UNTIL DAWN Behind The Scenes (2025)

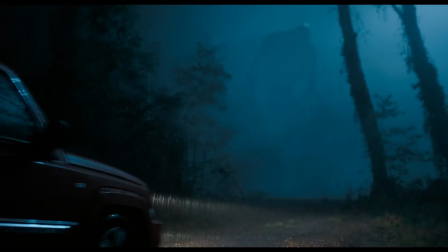(0:00)
Practical effects. Digital effects. Practical and digital combined.
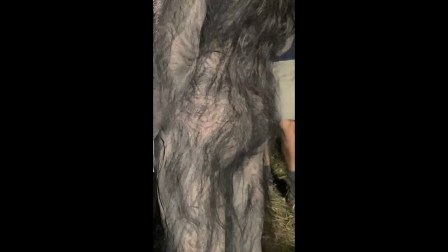(0:08)
Deleted scenes.
I'm losing my teeth.
And more. I'm director David F. Sandberg, and let's talk about the making of Until Dawn.
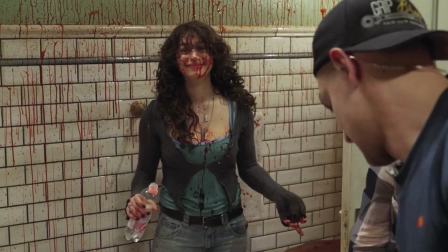(0:19)
Until Dawn was an opportunity for me to direct a movie with lots of practical effects.
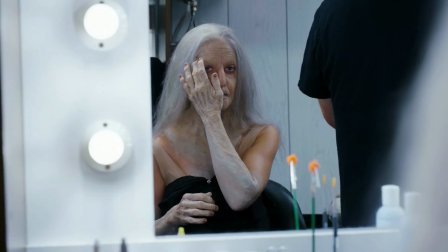(0:25)
I love digital visual effects and what they can do, but growing up on horror films from before digital effects existed,
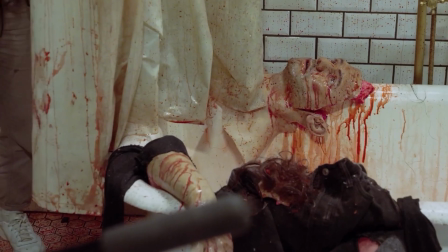(0:31)
this was something I've been wanting to do since forever. All the practical effects in Until Dawn were done by Applied Arts Effects Studio.
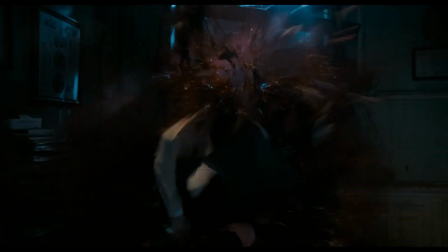(0:40)
One of the things I looked forward to the most in the film was the exploding bodies. The way I wanted to do it was with simple cuts.
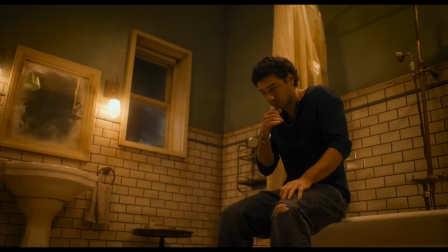(0:48) Didn't
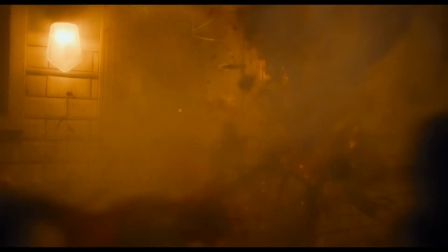(0:51) we all drink the water? I'm sorry.
You lock the camera down on a tripod, you shoot the actor,
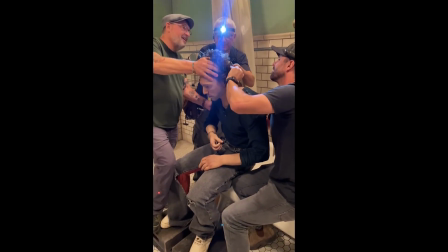(1:01)
then you cut and place a dummy in the same position, fill it up with explosives, and blow it up.
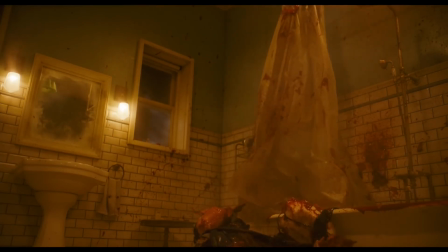(1:07)
Now, because explosions happen really fast, I wanted to shoot them at 48 frames per second.
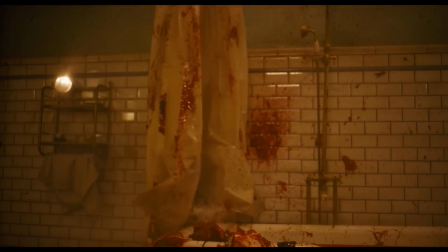(1:13)
Slow enough for you to see what happens, but fast enough where it doesn't feel like slow motion. To make sure that the cut from actor to dummy was seamless though, we also shot the actors in 48 frames per second, but threw out every other frame so it played back at 24 frames per second. When you change the frame rate of a camera, you also change the exposure, and this way the exposure and everything just stayed consistent.
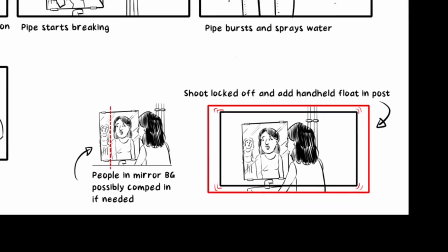(1:39)
To not make the shots feel static, we framed the shots a little wider so we could add some handheld camera moves in post.
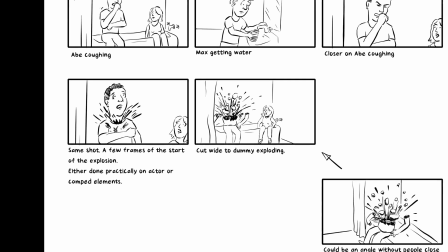(1:45)
When I made my storyboards, I figured a possible way to ease the transition from actor to dummy would be to have
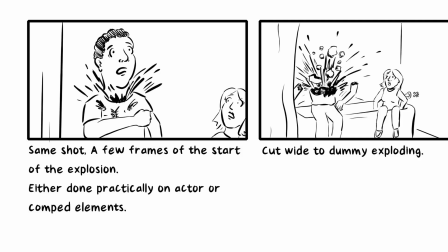(1:51)
1 or 2 frames of blood bursting out from underneath the clothes of the characters before cutting to the dummy, but it really wasn't necessary. The first explosion we did was Max outdoors.
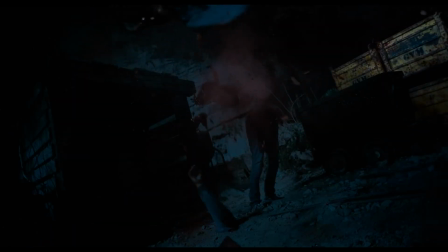(2:04) Hey! Fuck you!
And we learned a lot from that.
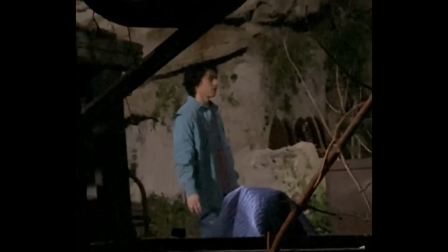(2:11)
The first try, he didn't blow apart enough, and part of his torso landed on his still standing legs.
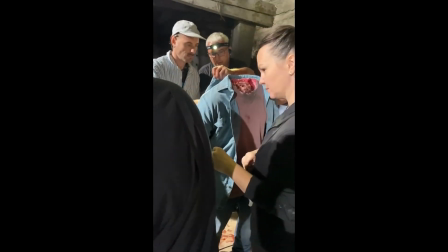(2:21)
So we had to patch him back up again, and this time really cut his clothes up so they wouldn't hold the body together. Because the legs hadn't been rigged to explode on this dummy, they were still standing, looking very stiff. So VFX had to give the legs a bit of movement and also paint out the wooden plate that he was standing on.
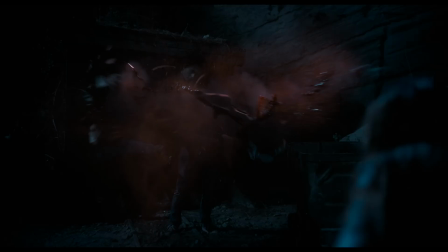(2:46)
There was quite a bit of bluish smoke from the explosives, but we changed the color to red so it looks a little more like blood mist or something. Having learned a bunch of stuff from that first explosion, the rest of them went really smoothly. Which was good, because we didn't have a lot of time on this movie and agreed that we would only give the explosives one chance.
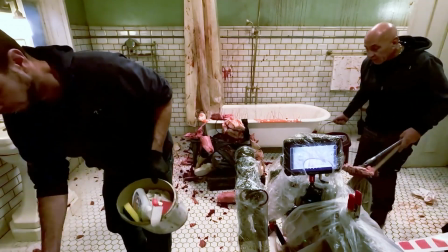(3:07)
If something didn't work, it would have to be digital effects. Shooting the explosions like this meant a lot of preparation. I storyboarded everything, and because the dummies had to be made in the position they were going to be in,
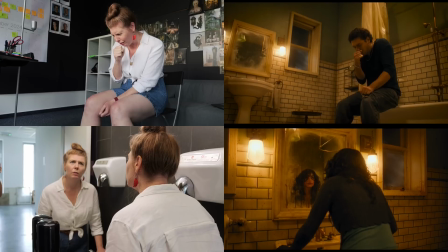(3:21)
I had to commit to the poses long before I had even been on the set.
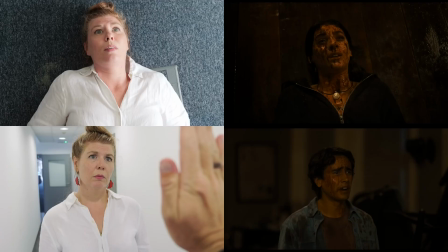(3:26)
So there's no changing your mind when you do things like this.
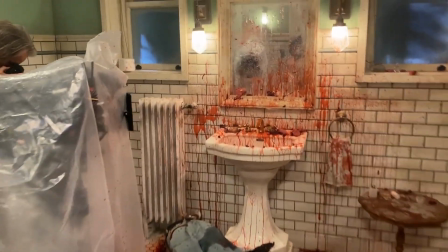(3:30)
And because these explosions created such a mess that they ruined the set, they had to be scheduled for the last days of the shoot.
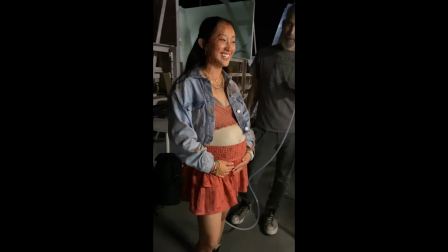(3:37)
When Megan's belly grows, that's an inflatable prosthetic.
Ready and action!
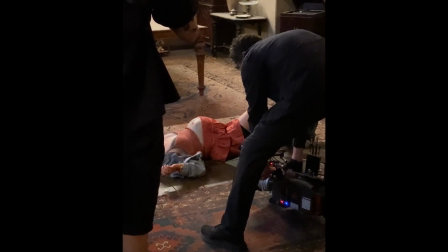(3:46) Look!
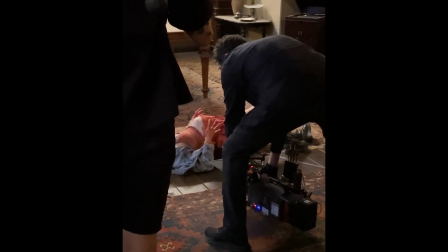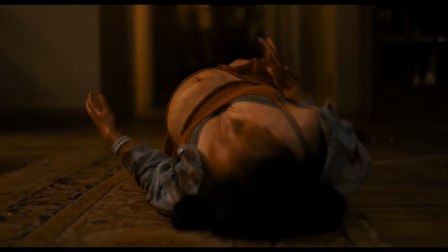(3:53) Okay, and cut.
When the belly explodes, we shot it from an angle where you can't see that she's not wearing the inflatable belly anymore, and she's just lying on a tube shooting out blood using compressed air. For Megan's leg blowing up, we had a rig with fake legs.